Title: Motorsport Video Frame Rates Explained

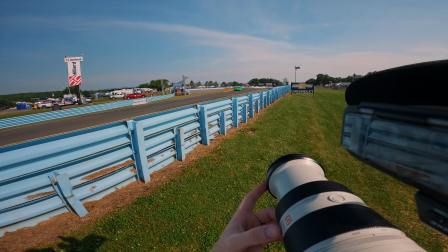So the basic answer, especially when you're shooting cars on track, is if you know that you're going to play it back at 100% speed, you should be shooting in 24 frames per second.
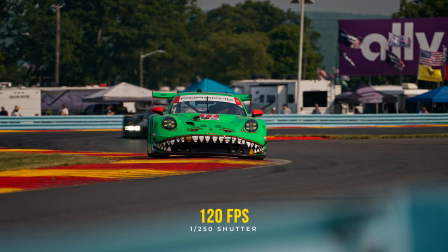If you have something where you really want to show some detail, or if you know that you want to slow it down in post, that's when you choose 120. Now, it's worth mentioning that generally speaking, when you're recording in that 24 frames per second, you're getting the full sensor readout of the camera. But when you put it in 120, there's generally, in most consumer grade cameras, there's going to be a little bit of a crop. So sort of another sort of positive in the 24 frame per second column is that you're never going to get much crop when you're shooting in that frame rate. So you're getting the absolute maximum quality possible. So what frame rate am I using when I'm shooting the absolute ultra slow motion shots?
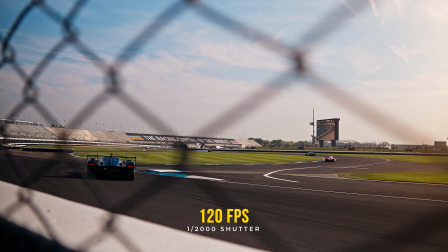Well, I'm actually still using 120 frames per second here, but I'm able to use DaVinci's AI Speed Warper to slow this image down to 1%. It's not amazing.
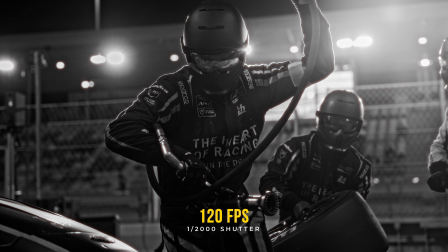You can't have an image with a lot of motion in it. So I try to pick frames where I'm not moving the camera massive amounts. If I'm imagining I'm shooting 1,000 frames per second, the 180-degree shutter rule would dictate that I would use a 1/2000.
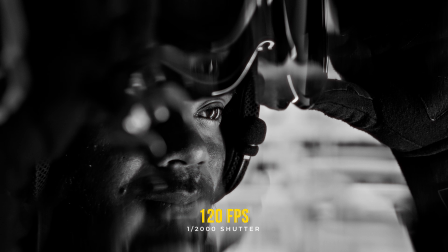This helps get rid of any motion blur whatsoever, because when you do slow that footage down to that 1%, you don't want any motion blur, and that helps the speed warper fill in those gaps in between each frame. Okay, that's how I handle all of the on-track stuff. Now, what about some of the other scenarios? For talking head interviews, I'm always using 24 frames per second.
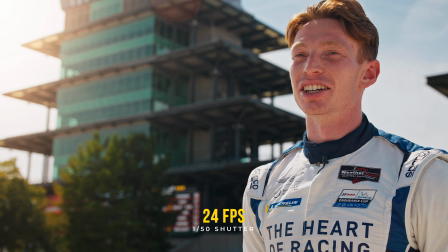It's easier on the camera. It gives you that extra bit of quality because it's reading out the whole sensor, and it gives you that sort of buttery smooth cinematic look.
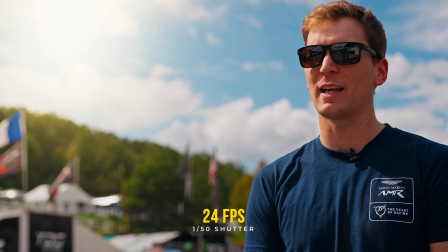It's not a big problem on the cameras that I use, but 24 frames is also a little bit easier on your camera. So if you're shooting a very long interview, it would help keep your camera from overheating.
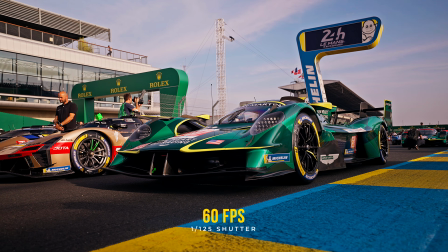Now, when I'm shooting static car shots, which is to say when the cars are just sitting still and they're not moving, that's when I break out that 60 frames per second. Because those cars aren't moving, I'm not overly concerned about the motion blur in the image.
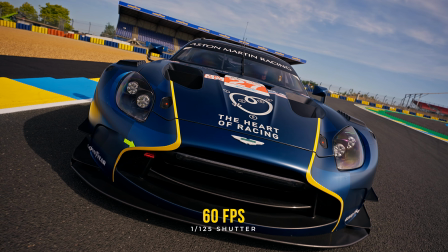I'm generally walking pretty slow and the cars aren't moving, so there's not any blur whatsoever. And I shoot it in 60 frames so that there's certain scenarios where I might want to slow that picture down just a little bit, and that 60 FPS helps me slow that down to 40%, which is usually more than enough for what I need. Now, why 60 and not 120? Again, it's a little easier on the camera, so it doesn't get quite as hot, and then also it's not quite as much of a sensor crop as it is at 120, so there's a little bit of a quality bump in there as well. I use that same 60 FPS when I'm shooting a lot of my driver hero shots,
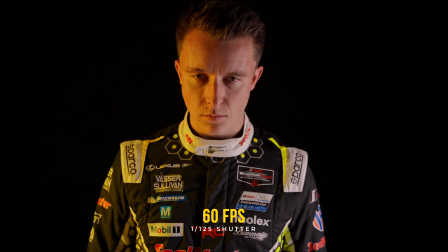and while they do move a little bit throughout these shots, it's not fast enough that you would be generating a lot of motion blur, so you don't really pick up that jittery feel that would need me to sort of use that 24 FPS.
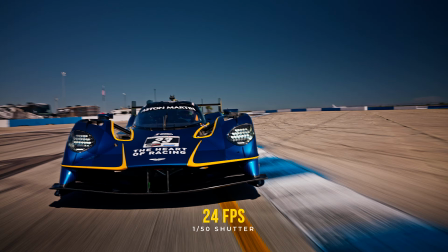Now, for all of my rolling car-to-car shots, when we're doing shots of the cars with a chase car, I'm always shooting those at 24 frames per second.
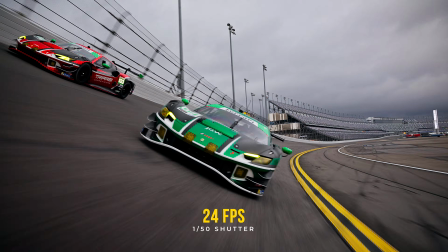For all the reasons I mentioned previously, it just gives a very smooth image, lots of motion blur.
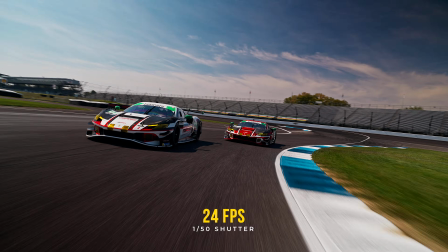It makes the cars feel like they're going that little bit faster, and it just creates that smooth cinematic image. Like I said before, if it's moving and you're going to play it back at 100% speed, 24 frames per second. Just no reason to do anything else. Lastly, my action cameras.
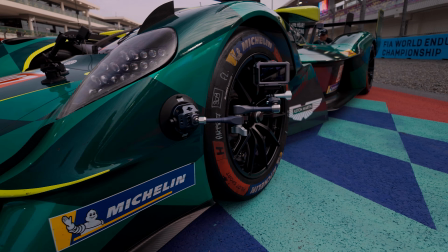I have a whole video about camera settings that you can go check out on everything that I use for those, but in terms of frame rates, same thing. I'm always using 24 frames per second, especially with action cameras when you want to feel that camera shake and you want to feel like the car,
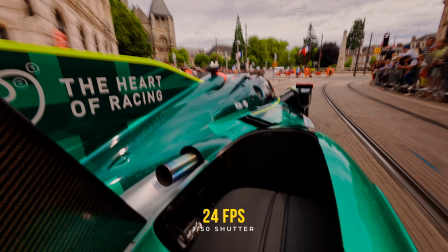the hard mount piece is going really fast.
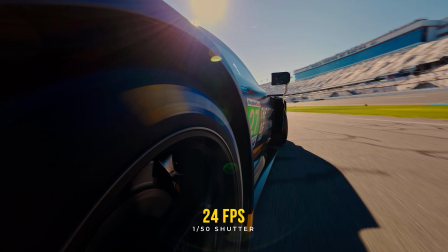You have to be shooting with a lot of motion blur, and that 24 FPS with a 1/50 shutter is exactly what you need for something like that. I actually don't think I've ever used the slow-mo option on any of my action cameras. The last thing I'll say is in regards to what I would call sort of specialty camera shots.
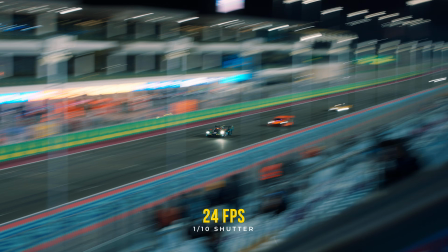Occasionally I will be shooting some slow shutter dragging shots. Those are where I keep the camera in that 24 frame per second, but I break that 180-degree shutter rule and drag the shutter all the way down to 1/8 or 1/10 or 1/15.
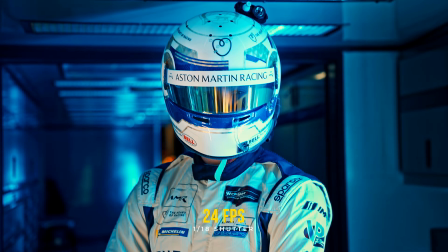Shots like this are great for breaking up an edit, adding something a little bit more styled. I also shoot a lot of like little transition pieces with them, whether I'm shooting sort of panning through lights on the car or panning through different parts of the driver's suits and things like that. Something that can help spice up your edits and transition you from shot to shot. That's pretty much it. That's overly simple, I'm sure, but definitely something that is important when you're trying to capture good quality video.